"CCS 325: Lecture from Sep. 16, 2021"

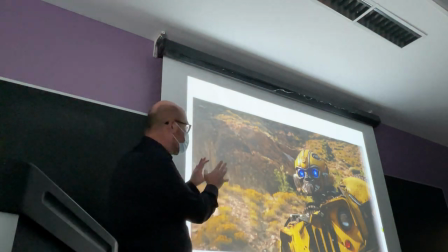both for himself and the soldier this is code to signify there will be violence and destruction,
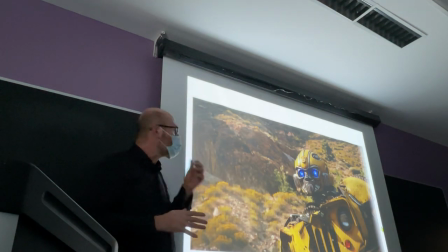and he's not just worried about himself,
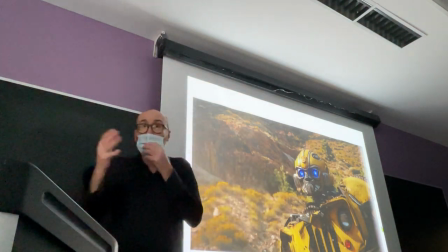but he knows that soldiers will also be casualties of this battle once
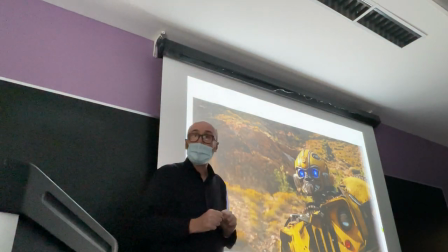the fighter-transformer attacks that area.
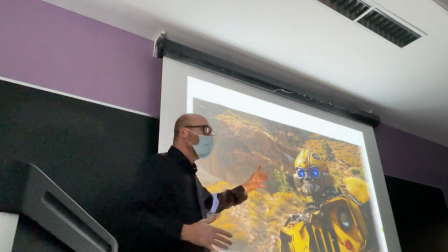So the round eyes here mean empathy,
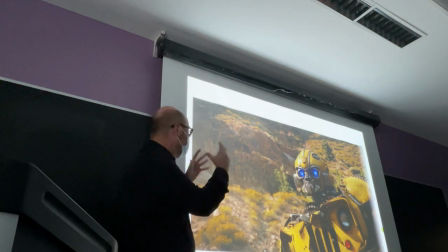not just being scared, but empathy for the soldiers, again and once you catch on it you you can unpack
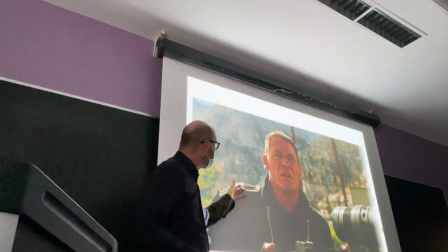these frames even more easily again John Cena trying to decipher what
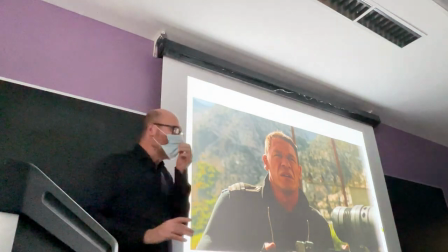the heck is going on okay but again why do you have all these faces by
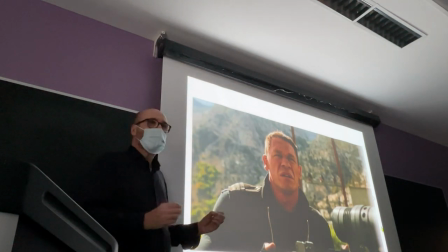using matter with this puzzle looks keep in mind it's just to let you the viewer understand
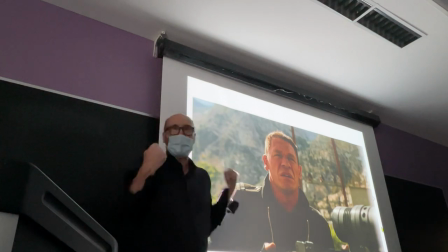he's not the killing machine he might look with all the body muscles and these big guns is someone
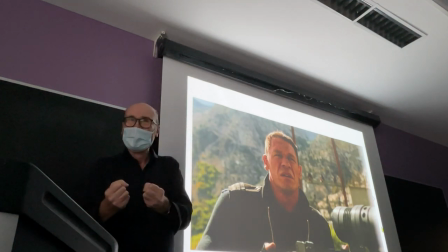who thinks before shooting right and there is the
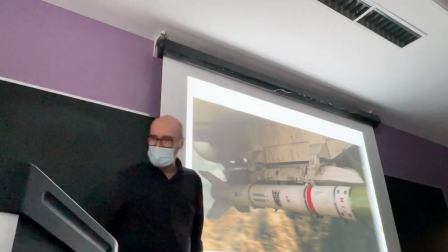symbol of the Decepticon and a rocket going to be
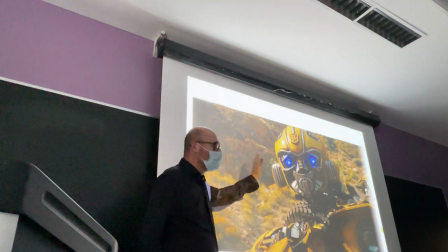prepared and this time you cannot escape before it was slightly ambiguous but now you also have
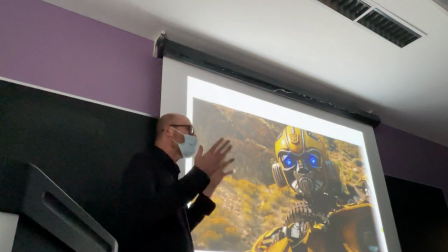the eyelids he said he said not just for himself but for the amount
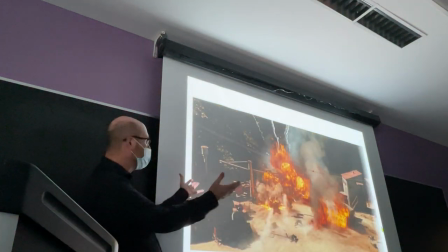of distraction that will take place and there it is right it's not
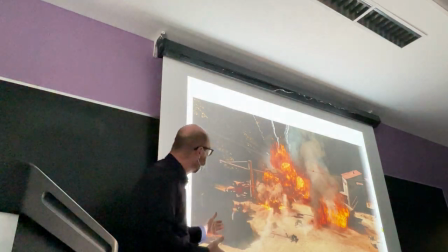just him being attacked the soldiers are down everything is exploding
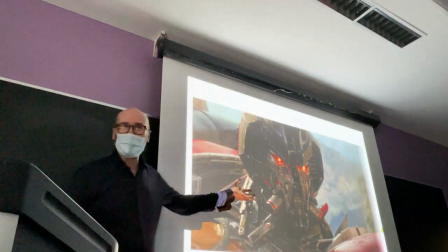on fire and there are the eyes of the good of the back guys right and
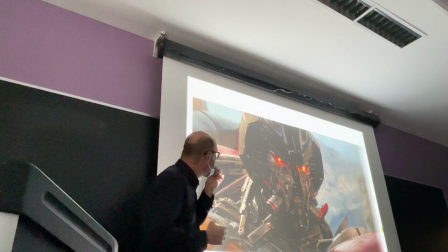narrow right and the rest of the face goes with it much more
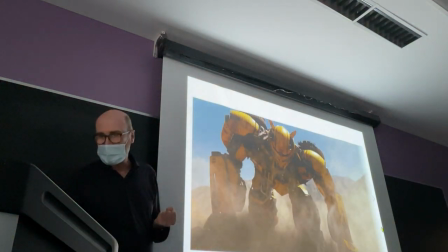robotic face less human face and he
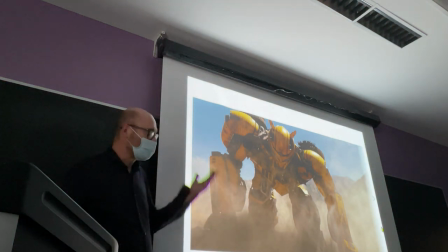want any seven is down and getting up something else that will happen number of times it's been shot
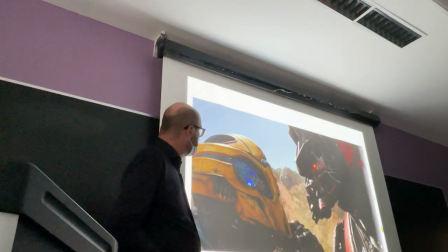at goes into battle mode with a helmet and goes into a confrontation and so
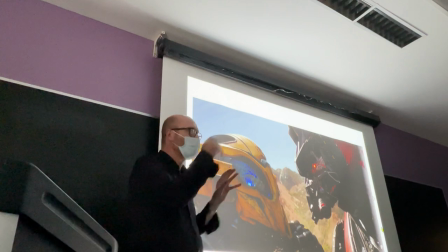one of those close encounters I'm looking at you you're looking at me but signify hostility
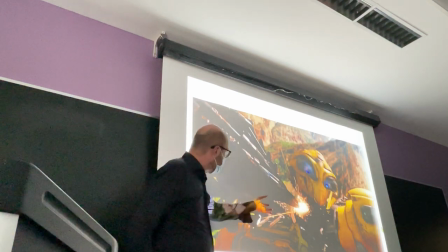and contrast he's been damaged the voice box is being
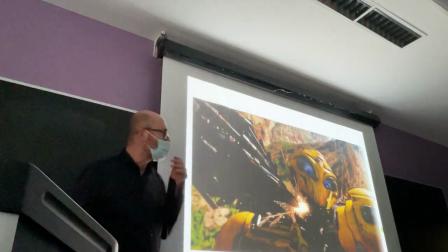ripped from his body so that he will not be able to communicate and
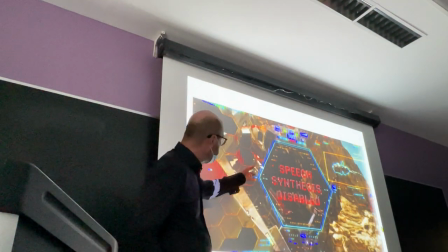there is in case you missed it speech synthesis disabled
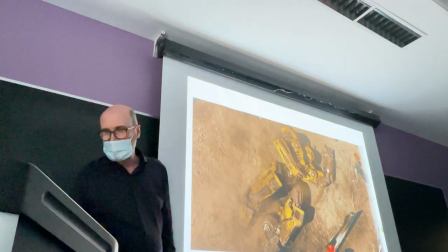and is down completely however he manages to
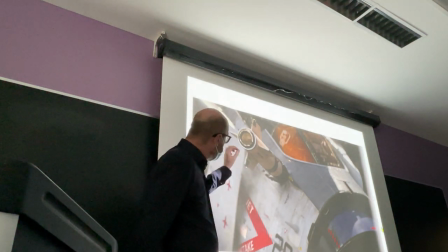take the rocket put it in the side of the other transformer
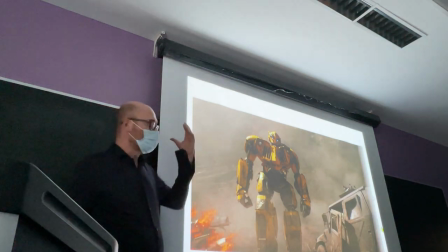and react right so there he stands again he has won
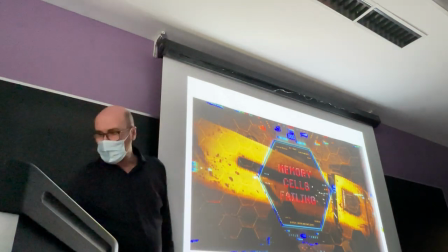this battle however his memory cells are failing John Cena is also done right
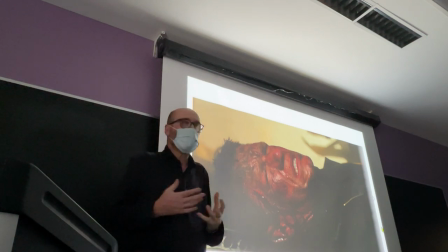because he needs to absorb not just the violence that he has experienced but
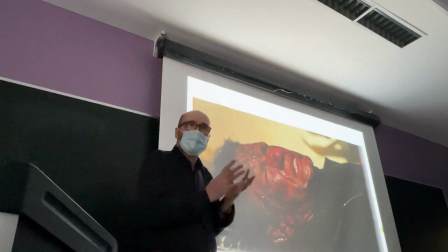the strange encounter and he needs to reflect on that and
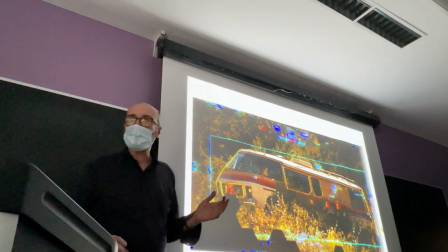he's looking around B-127 for something a vehicle he can transform into this one is too
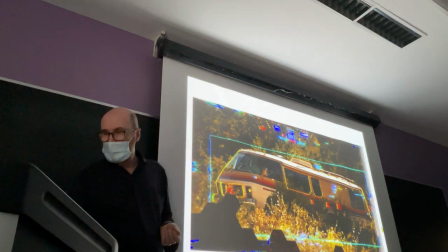big to calculate to compute so it turns to something smaller easier for
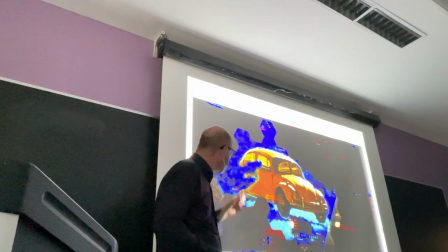his damaged chip and that's the beetle the Volkswagen beetle the yellow Volkswagen beetle
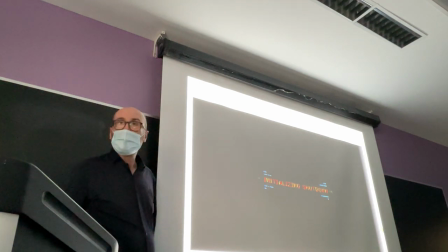and then we go to dark with this initial shutdown and frame
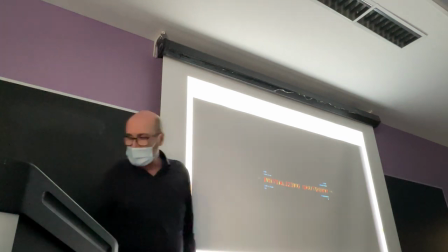after frame it becomes dimmer and dimmer but out of the fuzzy
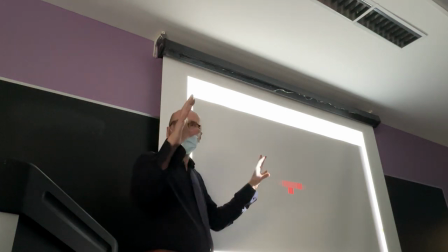lights you have more light coming out so we are going to dark but before it becomes
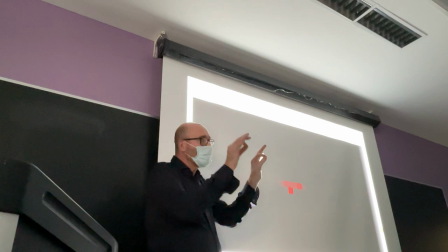completely dark the small light expand
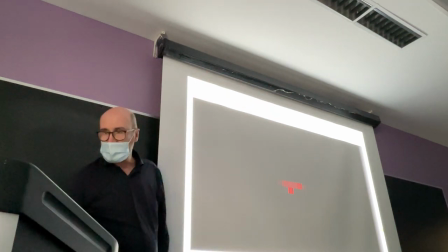again because this becomes the transition to the
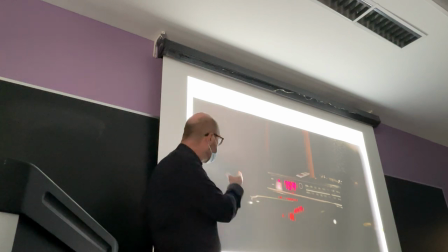red lens on the clock of Charlie on
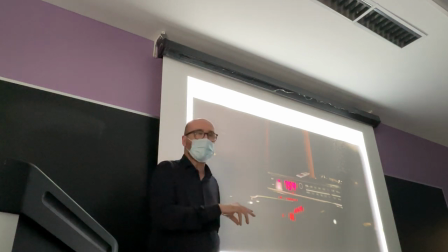her nightstand and of course it's 7 20 7 59 at
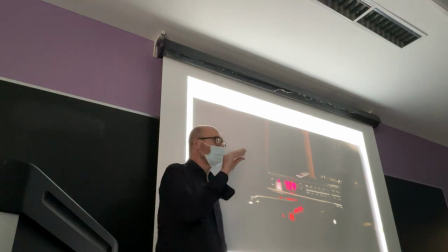8 the clock will go and
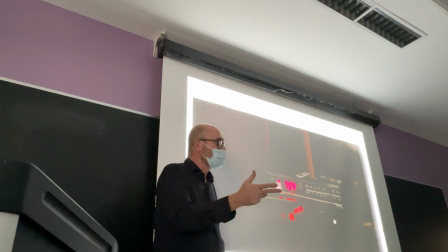this is the first of three mornings in the story of Charles of Charlie's okay nothing
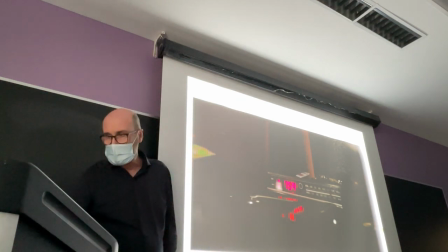easier that complete a story over a cycle of three days there it is hand
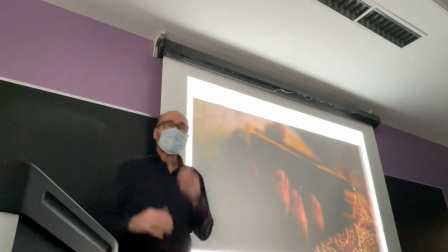of Charlie and how she introduced before we
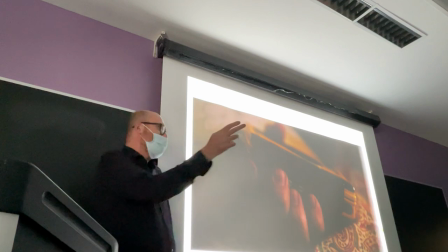see her face we see this piece of technology now you may not be familiar maybe you're not able
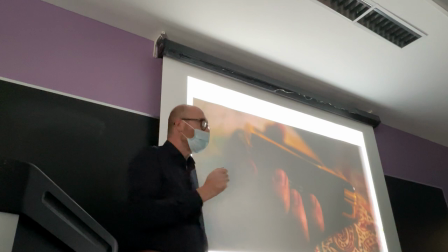to recognize this as a sonic Walkman or a similar device to listen
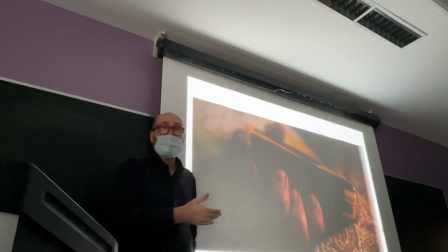to music on tapes from the 1970s and 80s so in case
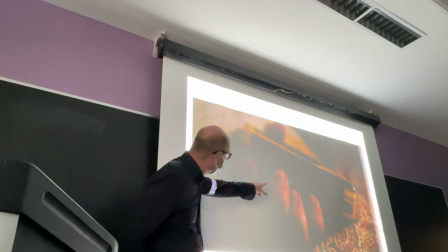you missed it and of course you would be able to see fast forward and
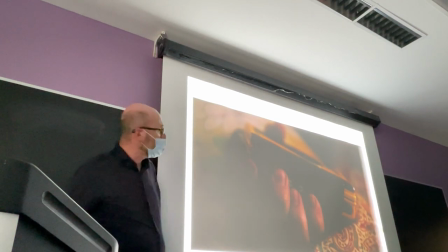other the stop button but there it
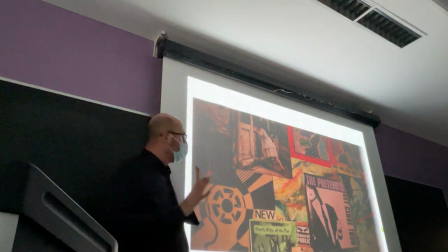is the posters with musical groups and Singers,
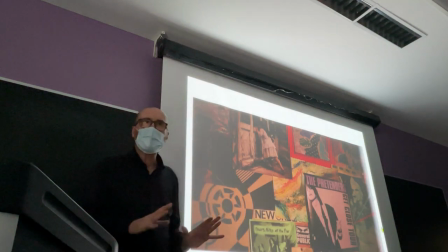so you know that she's a teenager that she loves music. What else?
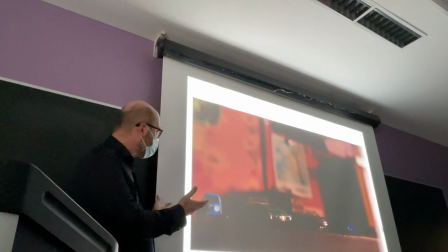Represents her Toy cars now, I don't know again if the projector is
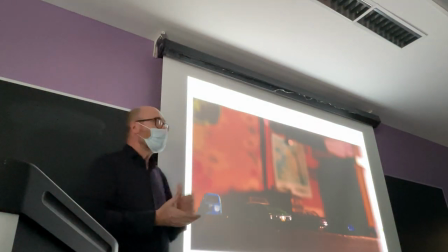Bright enough for this, but what is significant about these cars?
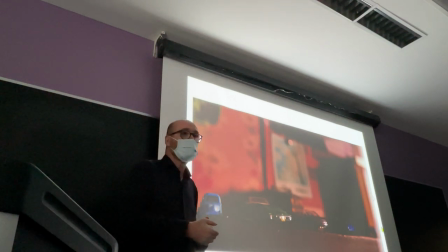What do you see that is significant for the movie? What kind of cars are we seeing? Even briefly, that the movie, again, will repeat the same motif, even in reference to cars several times.
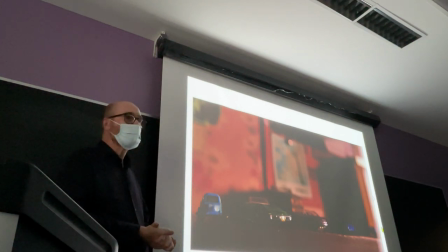So what kind of cars do we see here?
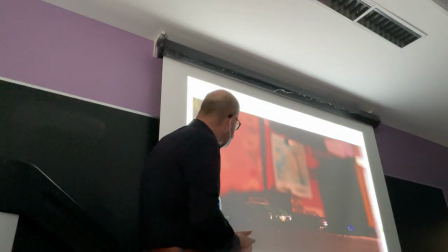Yes, please. It's like older ones that she was inclined to fix, especially again at the auto shop.
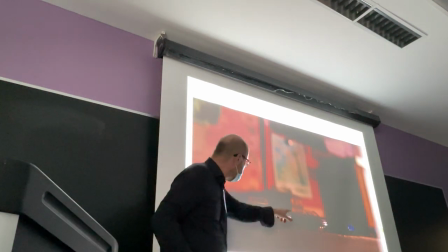So we see two Corvettes. Neither is the one she's trying to fix.
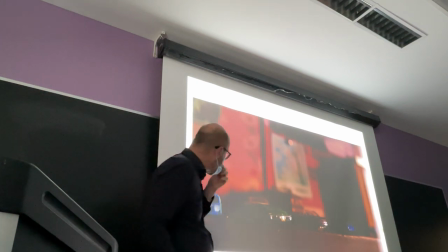They're from different periods. This is from the late 19, well, early 1970s.
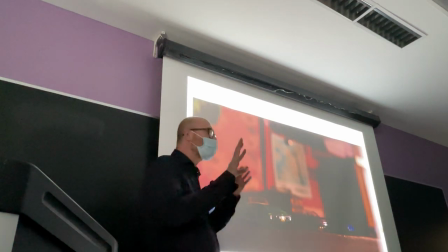And that is from the 1980s. Right? But the theme of the Corvette and her passion for cars is there.
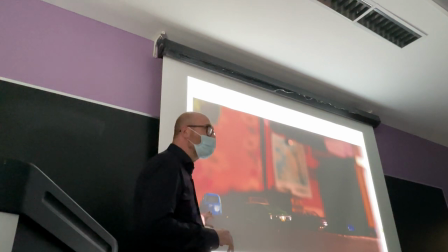Then on this side, you see a car from the past. The thing is she appreciates the past.
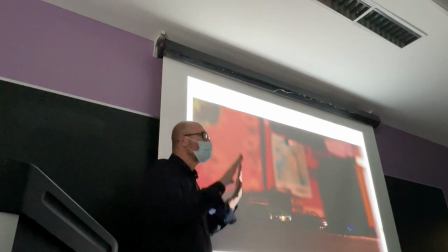She doesn't leave in the present. She's not blind to the past in general Her past in particular what's
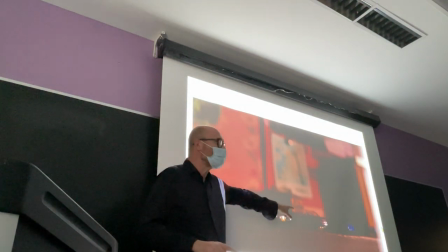over there in the darkness hiding in the darkness in a blue color
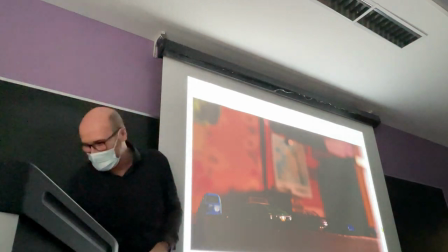Yes And
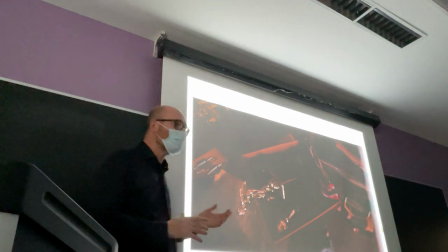What else she's been defined by in terms of object trophies showing her as a diver.
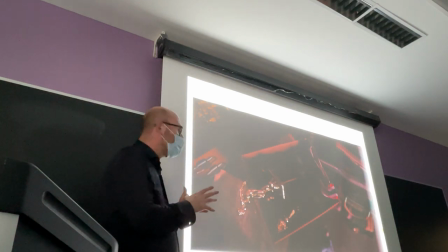But these trophies are not on a shelf.
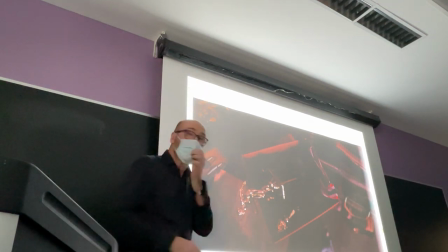They're in a box because she's about to throw them away.
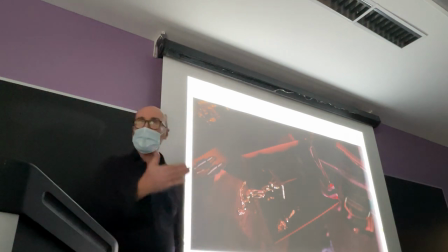Because with the loss of her father, she stopped training to be a diver.
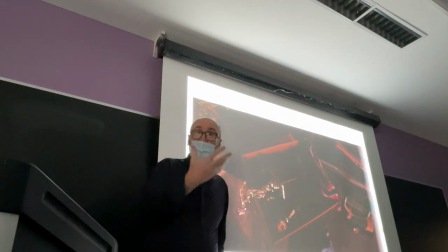She stopped enjoying her growth as an athlete as
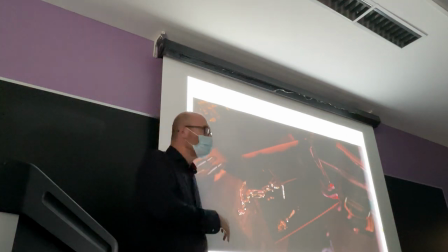well as she couldn't finish working on the Corvette,
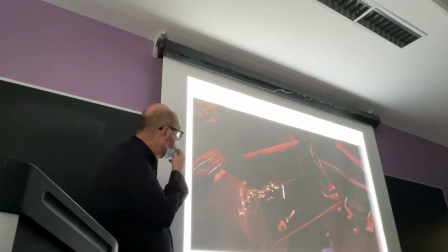she couldn't finish by herself and make the Corvette go. Okay, what else?
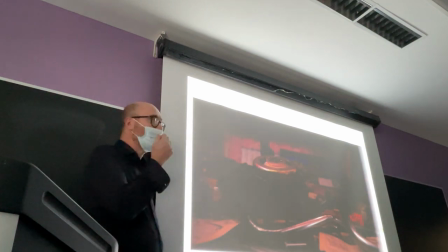More objects to qualify the character before we even see her face.